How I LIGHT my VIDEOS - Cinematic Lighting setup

Lighting is one of the most important things when it comes to filmmaking, but it can be a bit tricky. Without good lighting, even the best camera in the world won't be able to make your video look good.
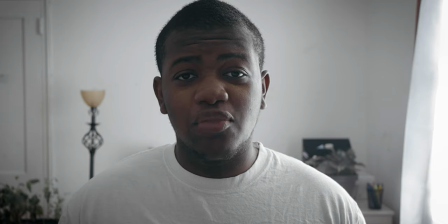But with just a few lighting tricks, you can make your video go from this to this.
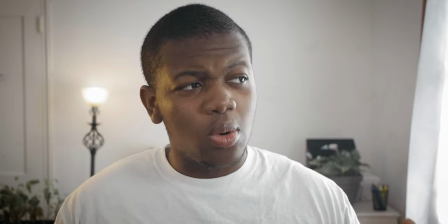Now as you can see, it's quite a big difference. So I'm just gonna break down my lighting setup and show you kind of how i like my videos so if we just zoom out now you can see my
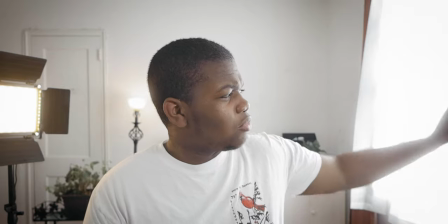lighting setup i film right next to a window if you've seen my
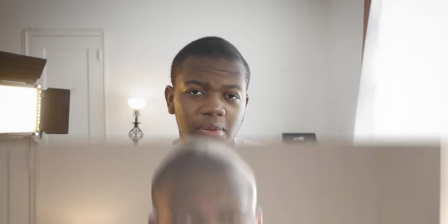video that i posted a couple weeks ago you will see that
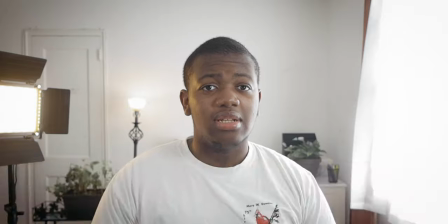i'm going in and out of the sun that's because i'm filming right next to a window
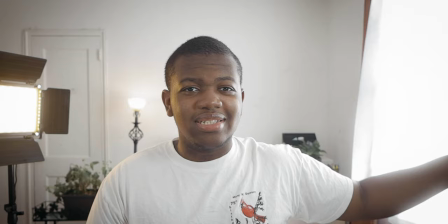but after that video i decided to put a diffuser in
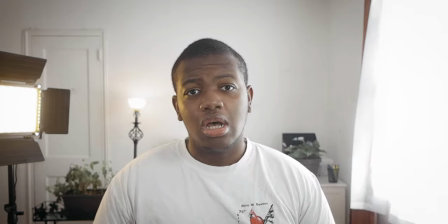front of the window and these are just a couple of shower curtains
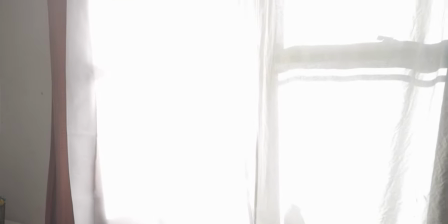it doesn't have to be the fanciest thing or the most expensive thing but
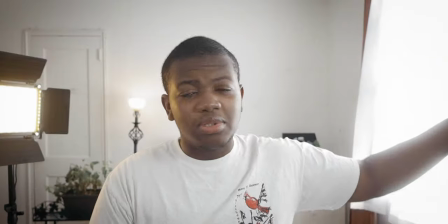just a couple shower curtains really helps to diffuse the light so there's not
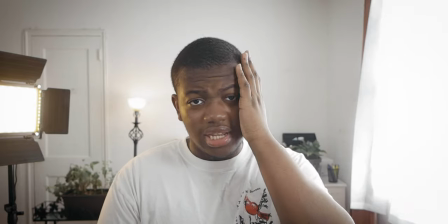this harsh sunlight shining on my face the second light
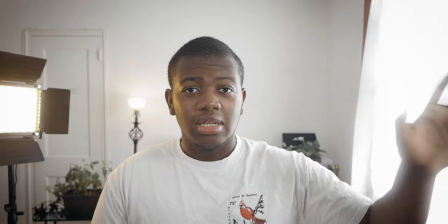that i have is my key light the lights that i'm using by the way are the
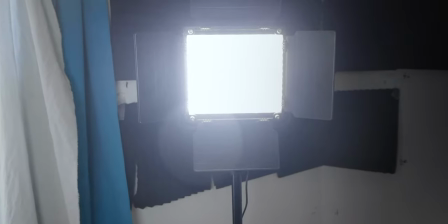gvm lights i will leave a link for them in the description below so
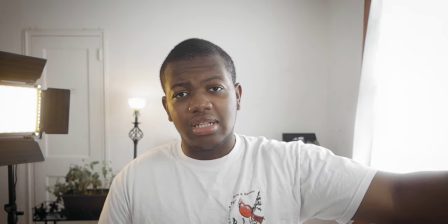my key light is right there and it's right next to the window.
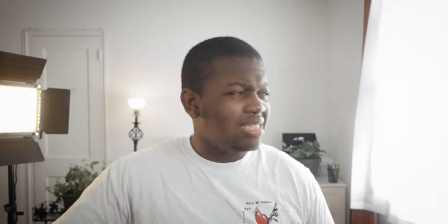The reason why I didn't put my key light on the opposite side is because I didn't want to compete with window light here and then my key light over there.
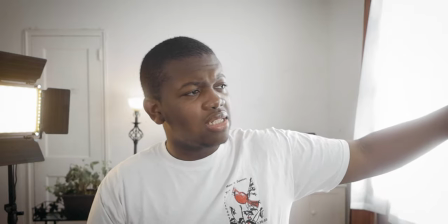So instead of that I just put it right next to my window so it's like
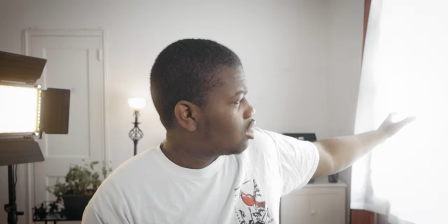kind of building upon this huge light source that's already there.
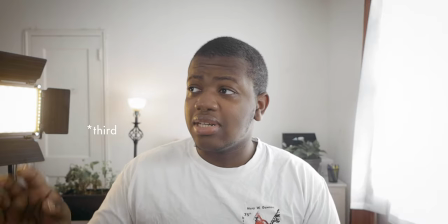The second light that I have is my fill light.
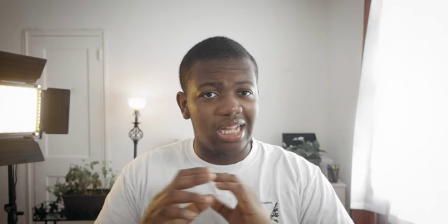Now this is on the opposite side of the key light but it's not as bright doesn't need to be because it's just to get rid of those
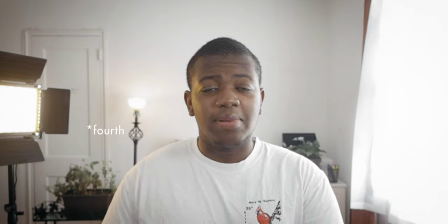harsh shadows that would be on my rights now my third light is behind me and this is my backlight what that does is it's separating me
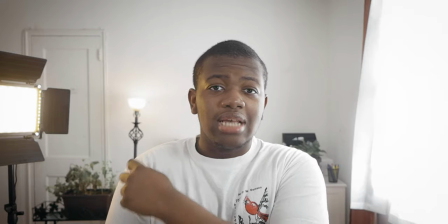from the background by adding some light to the side of my face and
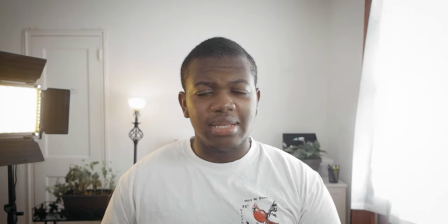my shoulders another great thing that it does is that it makes it look like this backlight this rim light i have here is actually coming from the lamp in the background
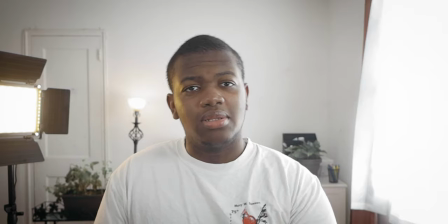so yeah let's get back to now do i like these lights well a light is a light and they're not like on aperture level but they do get the job done and they're pretty affordable You can find one of those lights for about, I think, $150 on Amazon. I'm not sure, but I'll leave a link in the description below in case you wanted to check it out for yourself. The point of this video was to show you my lighting setup, how I light my videos, and also that good lighting really makes a difference. Oh, and there's also one more thing.